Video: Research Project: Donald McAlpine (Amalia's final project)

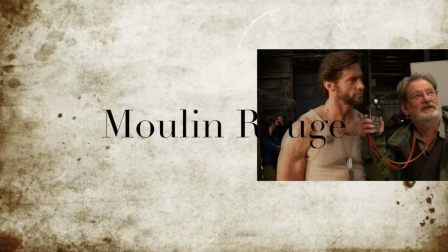(8:15)
So here in Moulin Rouge, my favorite part, my favorite thing is just how saturated the colors are, how bright everything is, but at the same time how soft the light hits their faces when they're inside the room and outside the room.
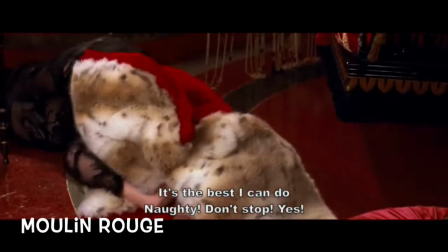(8:29) But it's the best I can do. Naughty! Don't stop! Yes!
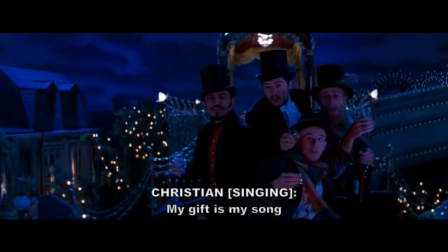(8:34) Yes! Yes! Your gift is my song And
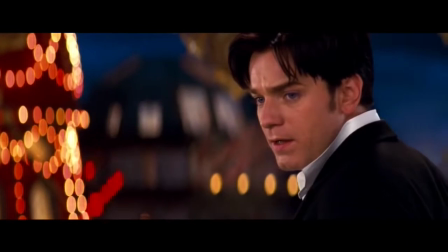(8:44) this one's for you And you can tell everybody
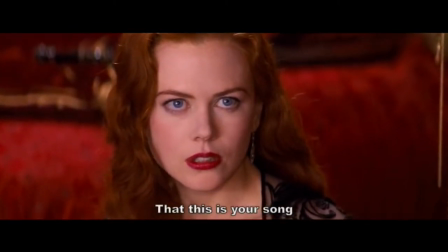(8:54) That this is your song I
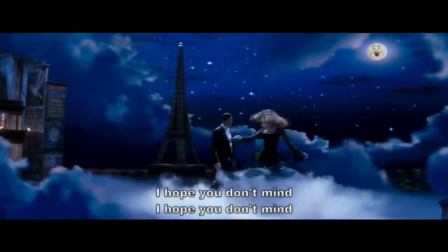(8:59) hope you don't mind, I hope you don't mind, that I put down in words,
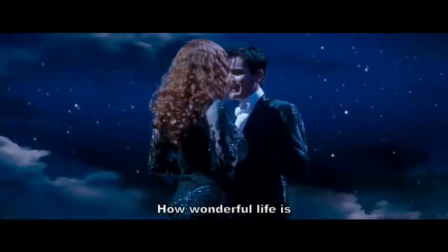(9:08) how wonderful life, now you're in the world.
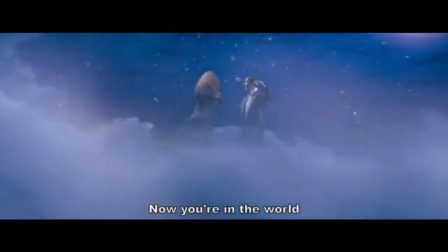Here on Peter Pan, the same thing, the use of lights on their faces in the close-ups.
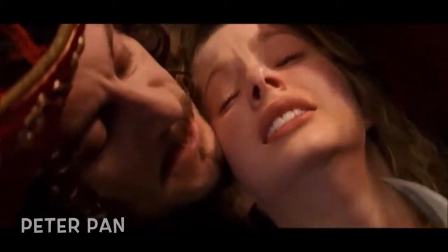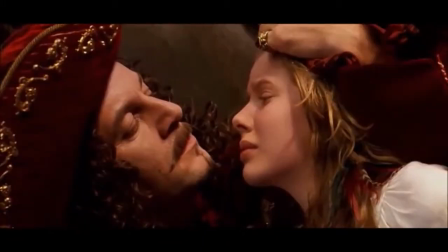(9:37)
yeah so the close-up of them two right here and the light the way it reflects on them the way
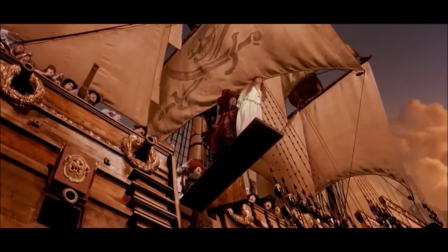(9:42)
it hits on them here at a different angle from the top now from the bottom
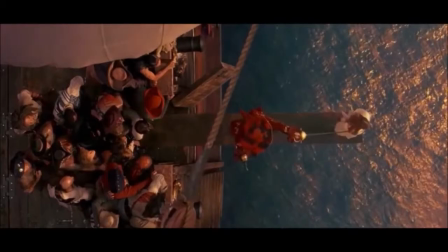(9:49)
and now from the top again right here a little showing her feet letting you know that she's about to fall.
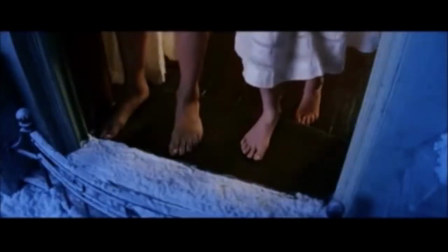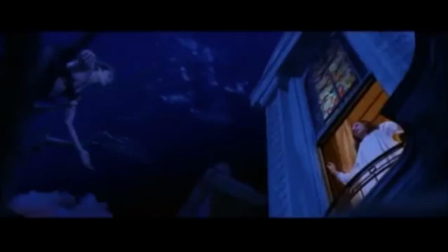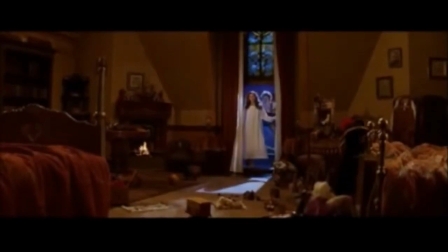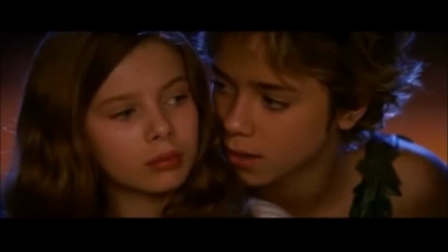This is my brilliant career and he won an award with this movie.
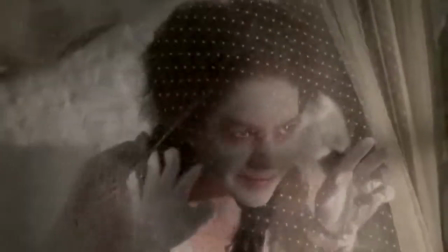(10:28)
Here we can see him like zooming in on her and then it's gonna cut to her doing
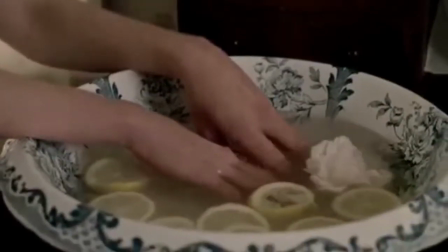(10:34)
that with her hands like a cutaway insert and then zooms out as he moves
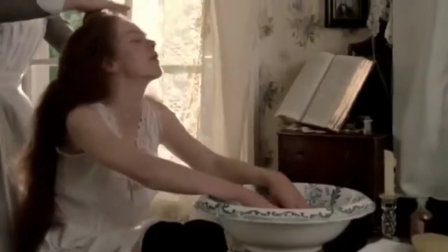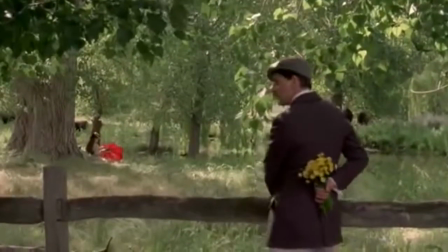(10:46)
Here I like the contrast of the colors and also the importance of the objects,
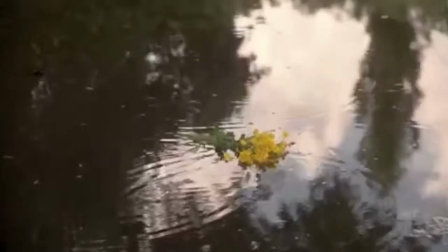(10:53)
how he cuts away and shows that and then this one right here too. In stepmom I like the basic camera movements and shots that they show.
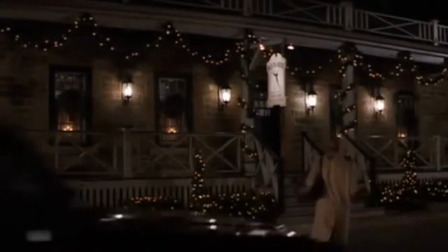(11:04)
Here's an installation shot where the stepmom is going to go meet the mom. they're gonna have a medium shot of the mom just waiting for the
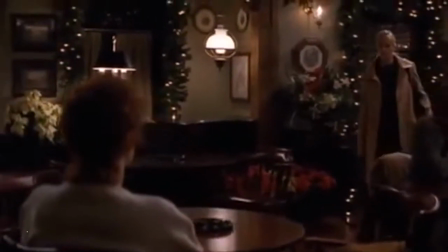(11:11)
stepmom to come in and they show her now the camera is gonna move to keep them both in the same frame.
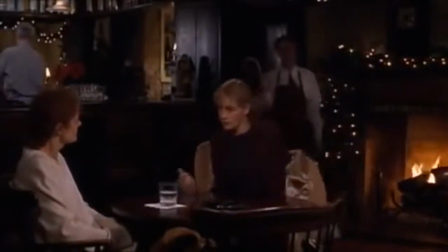Here's showing the POV of this guy looking to see what's going on when he realizes there's a bear coming to get him and then
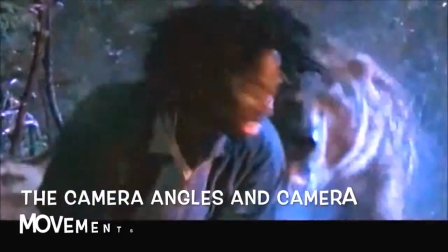(11:34)
I like the shakiness of the camera how it moves to let you know that there's something serious going on that this bear is about to eat this guy.
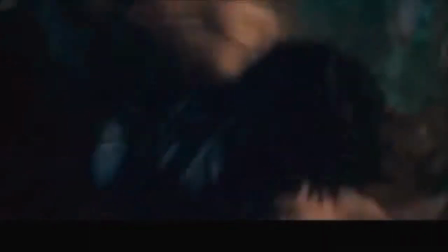And now a little reel that I found on YouTube.